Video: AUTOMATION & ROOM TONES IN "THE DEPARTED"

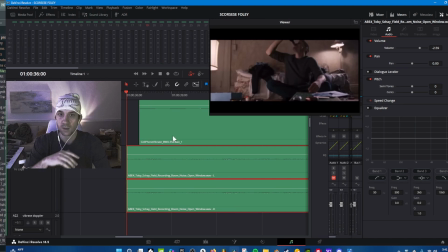[8:18]
You can hear like a truck backing up. Might be late at night, might be early in the morning. And you can hear like things going on outside in Boston, down beneath your apartment.
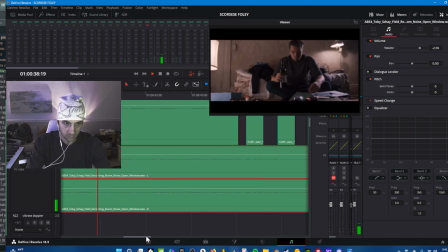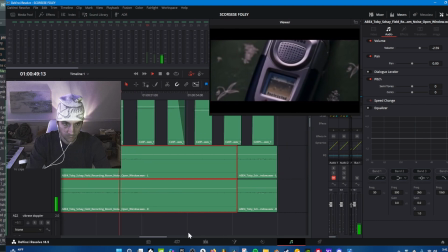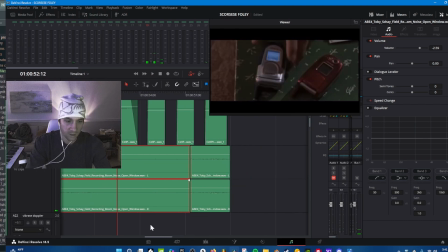[8:45]
People talking. I thought that was super cool to have in there.
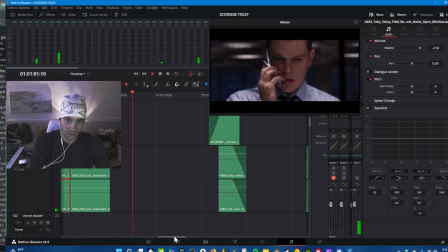[8:51]
The click of the cell phone
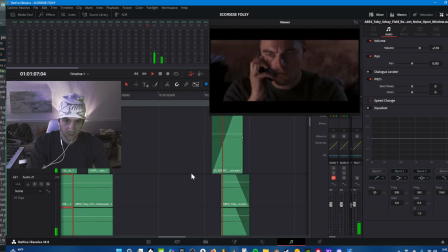[8:57]
kind of brings it to his face.
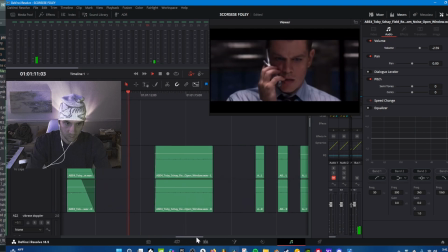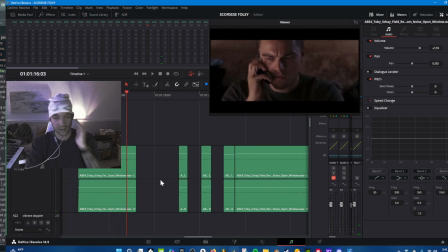[9:05]
And these room noises, these room tones change between each cut. I had to go in and find each cut and match the right room tone to it. Office noise. Back to Leo, office, back to Leo, office.
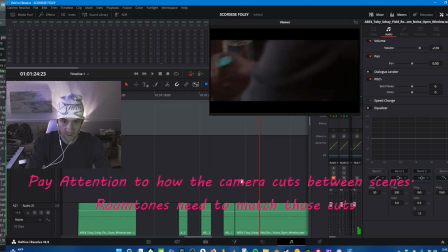[9:21]
And that is how that's done, okay?
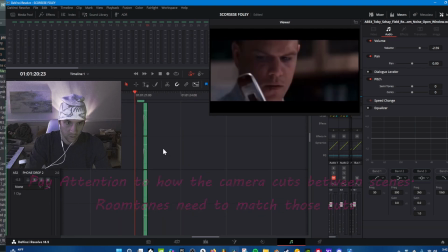[9:26]
I then want to show you guys kind of what goes into
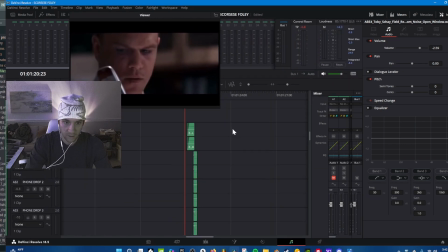[9:32]
the fluster that he gets into with picking up all these items.
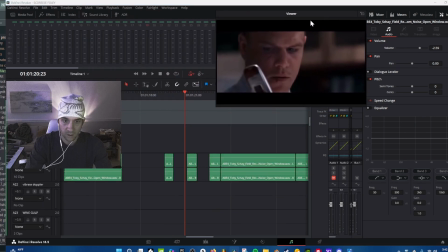[9:36]
It's such a quick movement, but the amount of things that go into the cell phone drop,
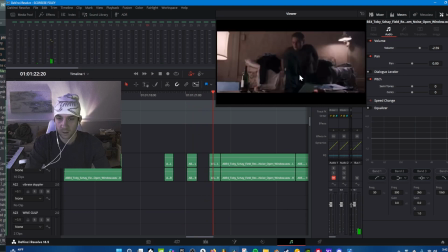[9:43]
the cloth, the bedding, him standing up and planting his feet on the ground.
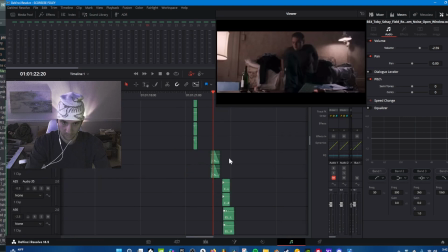[9:48]
This all comes in here, right? on wooden floor, you can tell that it's on wooden floor. So I wanted to have some bass. He's wearing these boots. He's wearing these kind of light shoes or whatever it may be, maybe. So just some heavy type of bass.
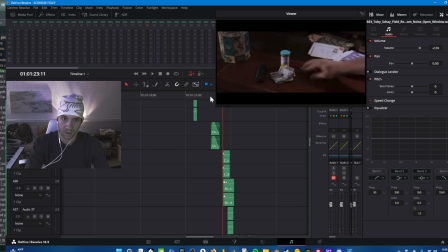[10:05]
So I got some key jingles, some paper crumples, a pill bottle, all these things, right? You have to take note of this as a Foley artist.
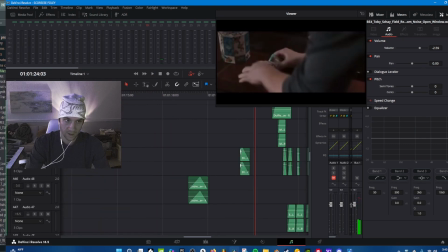[10:21]
All that's going on. So I got duffel bags, I got these cloth movements, all these body movements that all kind of layer in to make it sound natural.
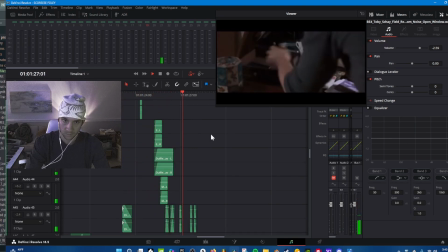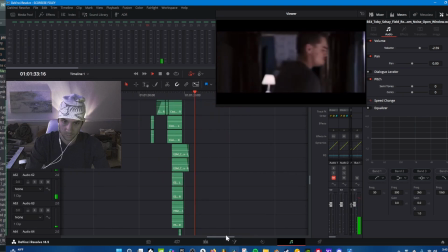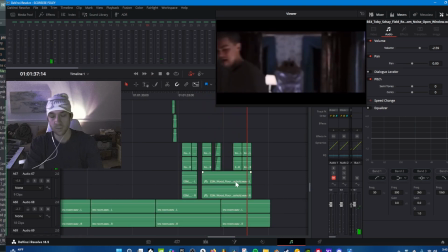[10:44]
And again, we have some ambient rumbles. They're called drone noises. That when he's walking around, he's tense, he's probably heart beating, he's filled with anxiety, so I wanted to give it a low rumble.
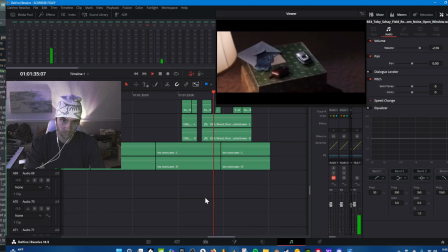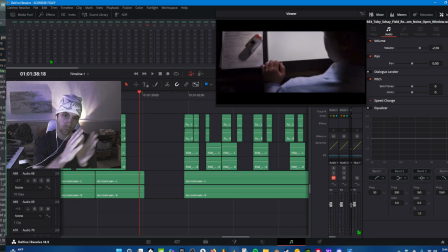[11:03]
And all these footsteps also are panning left and right. As he's walking across the camera and across the scene, he's panning, right? He's changing his sounds left and right, so that's important too.
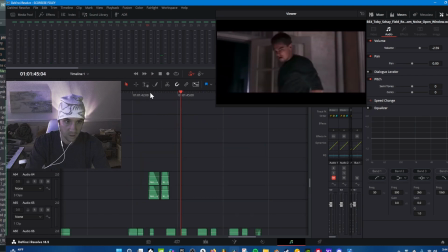[11:19]
And this little head movement that he does, when he rubs his hand across his hair. I actually went to the microphone and recorded, rubbing my own short hair at the time because it made the same noise, and that's what I used, so that fit perfect.
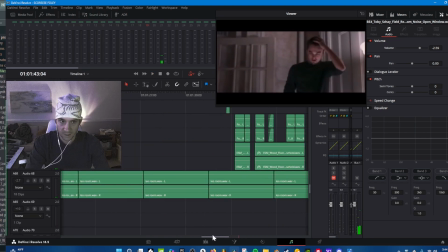[11:34]
And really that's a lot that I wanted to show you guys there.
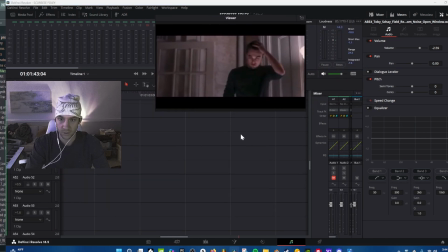[11:37]
I hope that makes a little bit of sense, just how automations and how panning can be really important when it comes to your scene.
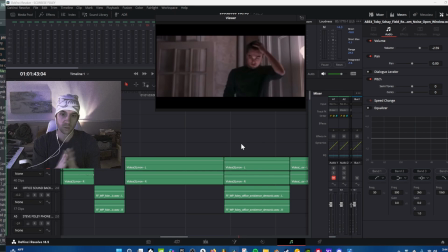[11:44]
I can't appreciate, all the support enough from you guys for tuning in and just showing some type of interest to this industry and to my journey as I hopefully get to work on these bigger films one day. If you guys have any questions or want to see a certain piece of content, please drop it down in the comments.
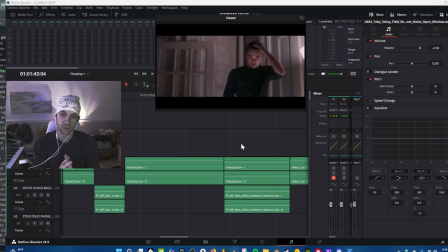[12:03]
Like, subscribe, share, please. That would mean the world to me. And I'll be back soon with another video, but until then, you guys keep being creative, and I'll see you in the next video.
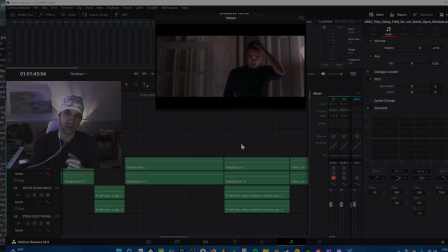[12:13]
Peace out.